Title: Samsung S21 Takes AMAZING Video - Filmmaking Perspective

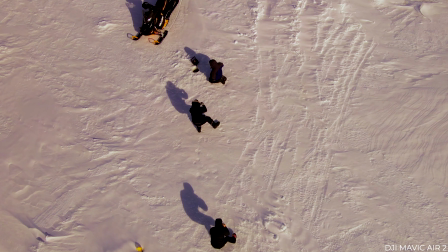(10:13)
So we started from far away, and that's usually what I like to do, is start far away and then I slowly make my way in. So I started far away where you could see the snowmobile and Matt fishing,
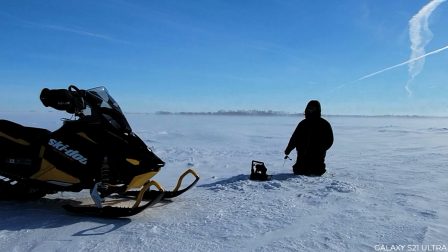(10:22)
and then I got a more medium shot where you could see maybe like half of the snowmobile and then all of Matt fishing, and then that's when I started to move to more tighter shots in 8K 24.
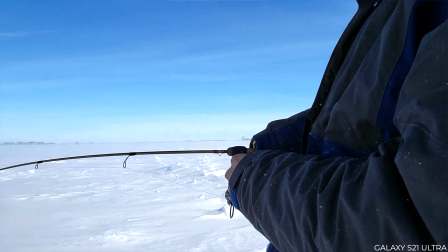(10:31)
So doing more of like a handheld effect where I'm panning back and forth from the hole up to Matt, up to his face, back to the rod,
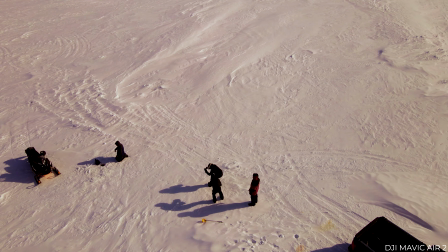(10:38)
just getting a variety of different shots and getting more of that handheld natural
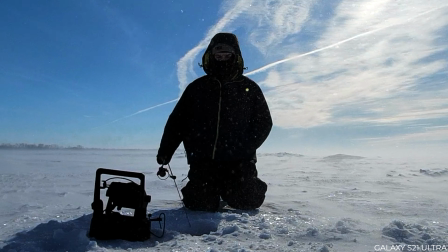(10:43)
look rather than just like super staged slow motion cinematic type stuff.
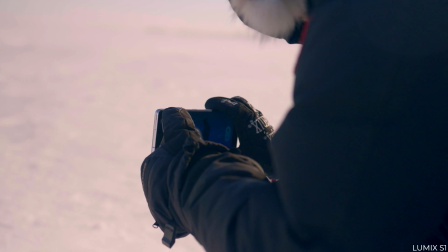(10:48)
So for the B-roll shot of the flasher, I actually shot that in 8K just because there's so much wind blowing and snow everywhere.
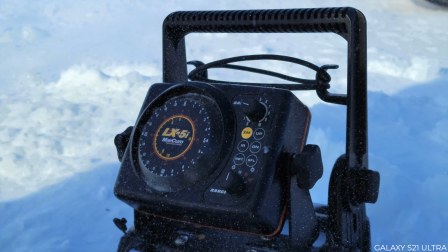(10:54)
I really want to shoot with the 8K just because the 8K really picks up like every single like snow speck, so it just looked beautiful.
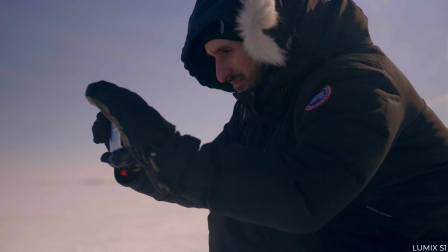(11:02)
But other than that, we're using 60 FPS, and I did turn on the image stabilization, which was super clutch.
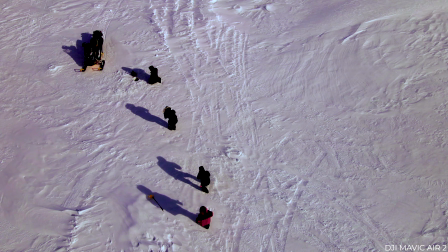(11:08)
I mean, I was literally walking at a decent pace, but you know, I was obviously trying to stay as steady as possible,
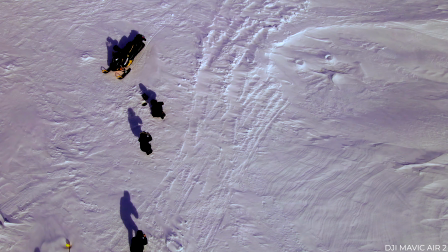(11:16)
but keep in mind that it is extremely windy out today and the shots looked extremely smooth, and once you slow it down by 50-40%, it's gonna look just unreal. Okay, so for this next shot, I think it's gonna be probably one of the best shots of the day.
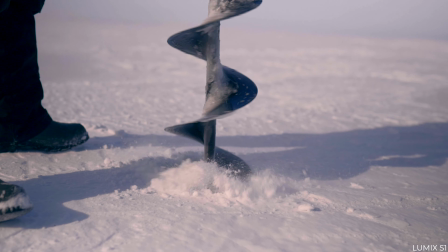(11:32)
What we're going to do is we're actually going to drill or auger halfway through the ice and then fill the hole with water,
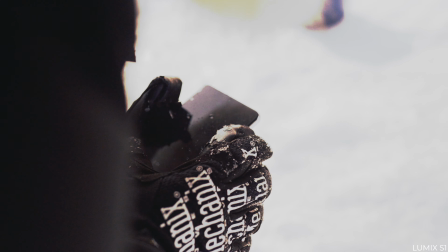(11:40)
and we're going to put the camera inside of the hole because this S21 is waterproof.
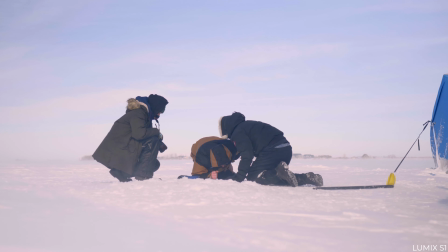(11:46)
Then we're going to have Turk putting the hook into the water, and we might even do a stage shot where it's like pulling the auger out.
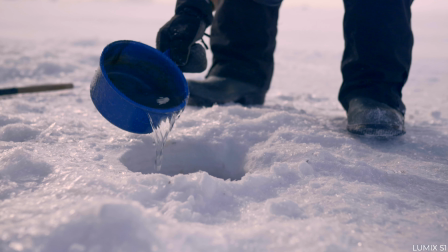(11:53)
I think this is going to be a really cool shot because you're going to see the cylindrical shape of the hole, plus like Turk pop his head up or like putting a hook in.
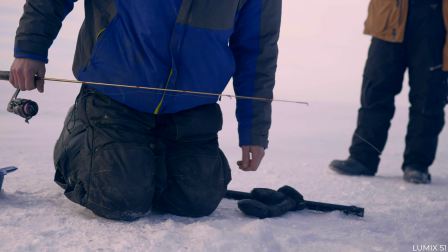(12:01)
So how we're going to achieve this shot is we're going to use the front-facing camera. Now we could lay it on its backside like here and shoot with the front cameras, but I really want to use the camera that's on the screen. But we're going to be shooting in 60 FPS, so we have the option to slow-mo these clips down.
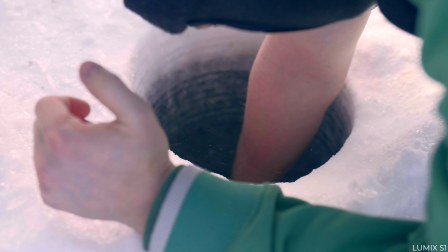(12:16)
And we're literally just going to press record, and we're going to drop this waterproof S21 into the water.
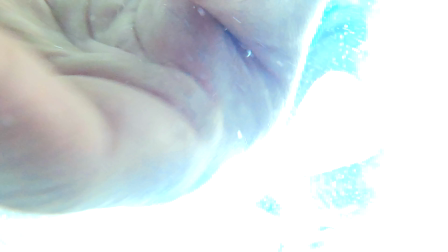(12:21)
I hope it doesn't break. It shouldn't. It says it's waterproof, so we're going to try to grab this shot.
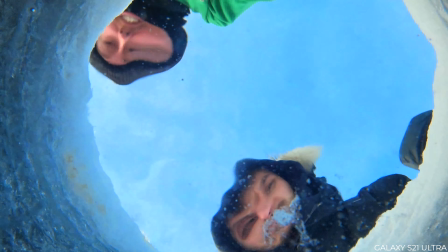(12:27)
I think it's going to be super epic. I cannot wait to see how this looks.
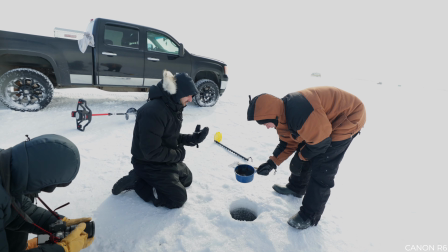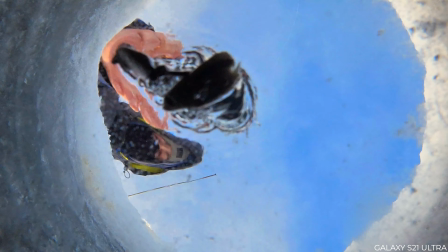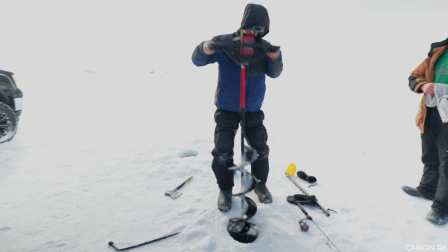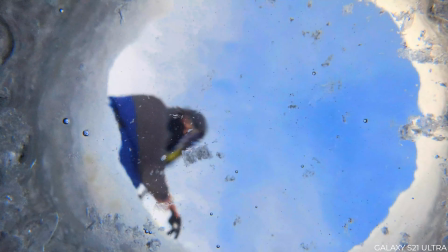So the shot turned out unreal. We had a bit of a hiccup with framing the shot. So we drilled the hole. The ice is about like 23 inches thick. It's really thick because it's been really cold here as of late. So we drilled the hole about 12 inches deep. But when we placed the phone in the hole, we noticed that it was kind of off center and it was only capturing half of the cylinder of the hole.
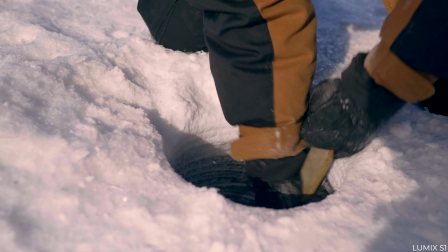(13:27)
So what we ended up doing is taking a hatchet and like hacking out a little slot on the one side, and then we slid the phone back into that slot.
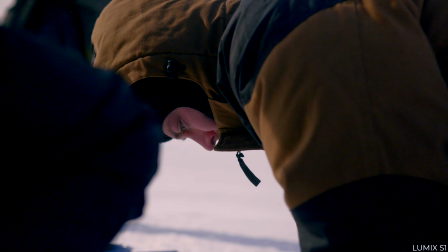(13:34)
The camera on the top of the phone was directly center in the hole, and then we filled it with water, and I think it turned out pretty unreal.
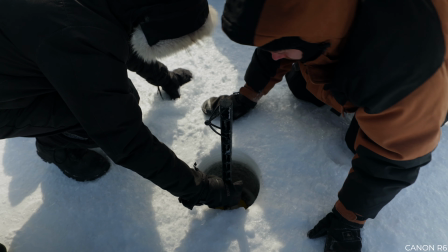(13:42)
Yeah, it was seriously so crazy.
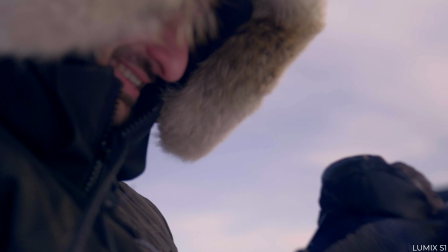(13:44)
Like, we had the phone submerged in water, like freezing cold water, for I would say a solid 3 minutes, I would say.
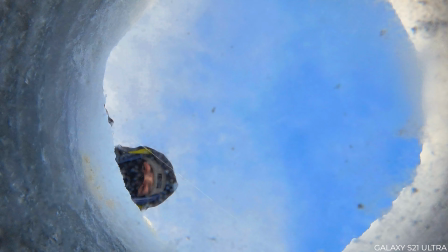(13:53)
And that's a pretty long time. Like, it was sitting there recording for 3 minutes. There's no hiccups in the recording.
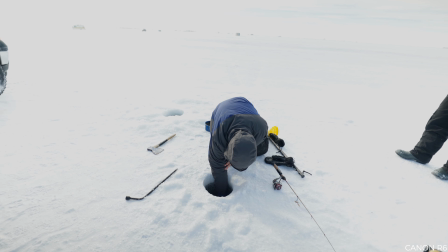(13:58)
We just pressed record, dropped in the water, and got all of our shots.
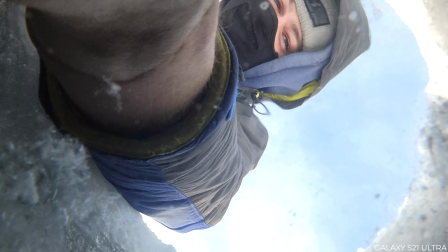(14:03)
And there was really like no stress. And honestly, when you pulled it out, it was really weird. Like, it was just like, it was almost dry.
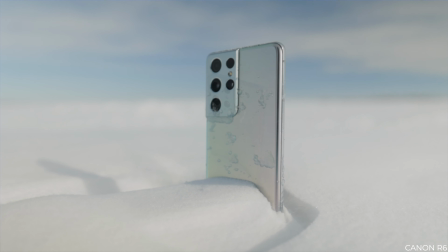(14:08)
Yeah. Like weird. The way that yeah, it was super weird. But either way, like, the front-facing camera quality was just awesome. Like the 4K 24, the Ultra HD, awesome, looked super sharp and smooth.